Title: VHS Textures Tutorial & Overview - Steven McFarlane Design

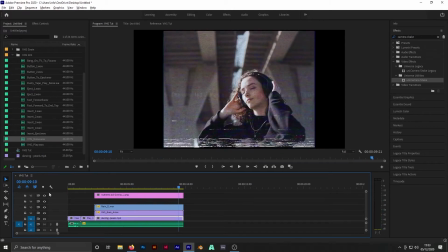(4:19)
Now that to me just adds a little bit of extra authenticity. But one other thing we can do is just add in a tiny transition before the actual footage itself plays. So again, into the transitions folder, and we're going to just choose a transition.
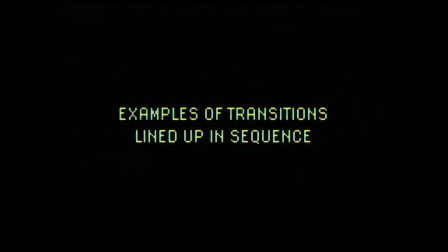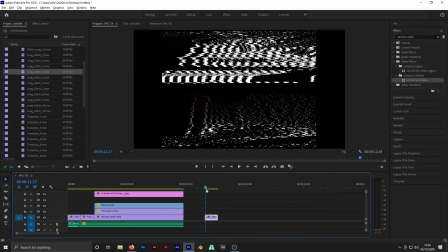(4:43)
So to me, the first one stood out to be quite the best one. I like that when it flicks up here, like that right there.
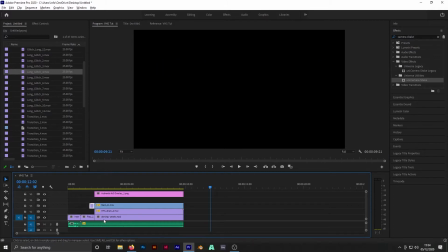(4:49)
So we're just going to shorten that down and place that just before the footage plays. And this just gives us a nice little transition.
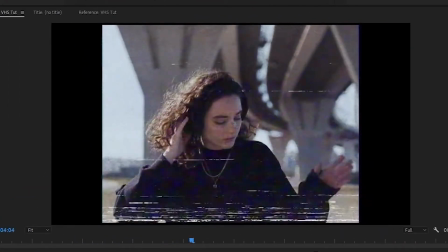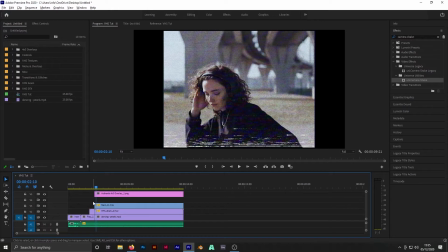(5:04)
And lastly, what I'd like to show you is a couple of effects that help really tie in with the VHS look we're going for here. So what I'm going to do is just move these both up. This just gives us a space for an adjustment layer to go in.
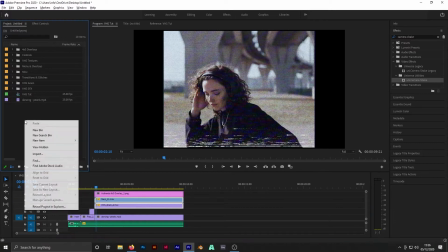(5:17)
So right click here, new item, adjustment layer,
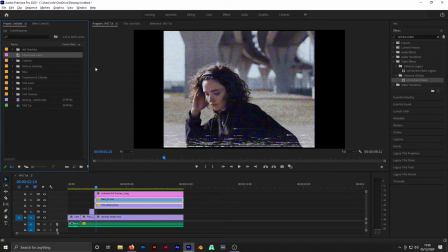(5:24)
and just drag that on top of your footage. Now what we're going to do is just add in some effects. So the effects I like to use are a Gaussian blur, curves,
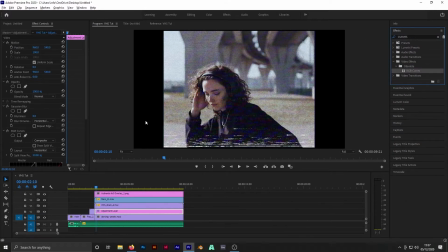(5:46)
an Unsharp Mask, and last of all, a channel blur. So I'm going to go through these one by one
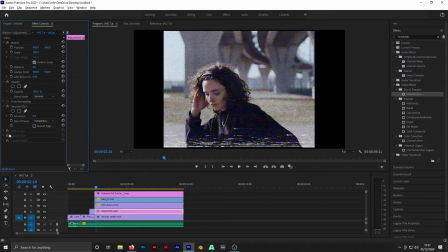(6:06)
and turn them all off and just focus on one at a time. So we're going to start off with a Gaussian blur, and what we're doing here is just trying to soften the footage. VHS was never as sharp as this, so something like maybe 9 will be quite nice.
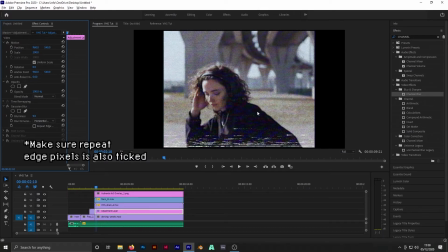(6:23)
And as you can see, that is just softening things off a little bit, especially around the edges. Next up, what I'm going to do is the Unsharp Mask. So I'm going to drag that up so it's the next one on the list. And we're going to open this up. And we're going to change the amount to something like maybe 130.
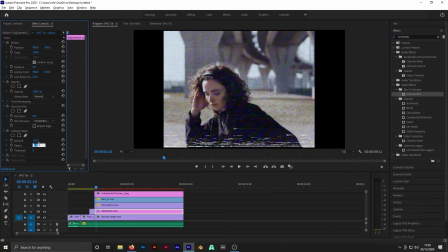(6:43)
And we're going to put quite a large radius, something like 10. So all this is doing is really sharpening in the edges, which is quite a characteristic of VHS tapes. You tend to see these kind of halo effect around lines. So the Unsharp Mask is perfect for that.
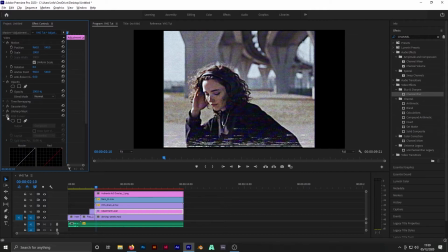(7:01)
Next, we're going to go to the curves. So what I'm going to be doing with the curves is almost uncolor correcting. The colors here are very nice and very clean, but we want a more retro and vintage look. So what we're going to do is we're just going to kill off some of the highlights.
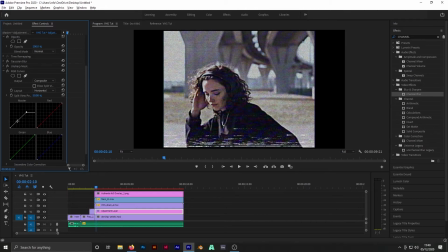(7:18)
Something about there's quite nice. This will all be dependent on your footage, but that's a good general ballpark. Sometimes it up here is quite good as well. But in the case of this footage, I'm going to crush it quite heavily. Next, what I want to do is just add a little bit of purple into the shadows.
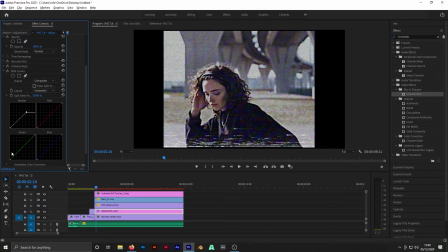(7:36)
This just gives us a nice retro look. So to do that, we just take the green channel, go to the shadows, and we're going to drag this over to the right slightly. We're also going to push a bit of green into the midtones. We don't want this to be too heavy.
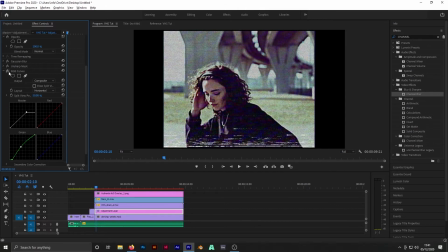(7:52)
Something like that looks quite good to me. If I turn this off, you can see what we're doing here. Next, we're going to be adding in a tiny little bit of chromatic aberration. I suggest you don't go too heavy with this because it ends up looking slightly digital.
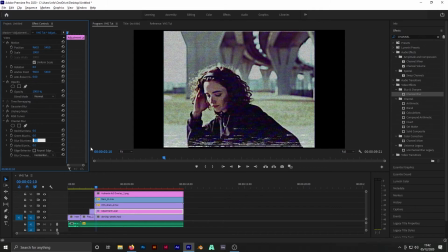(8:06)
So what I like to do is just take the blue channel, add in maybe something like 20, and I like to just affect it on the horizontals. Typically, you would see a little bit of chromatic aberration around the edges, like you can see here.
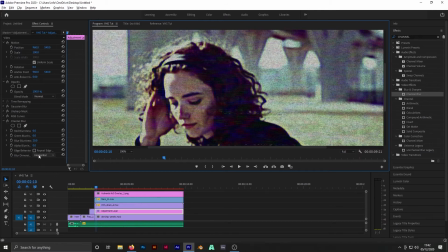(8:21)
So just doing it on the horizontal really helps with that.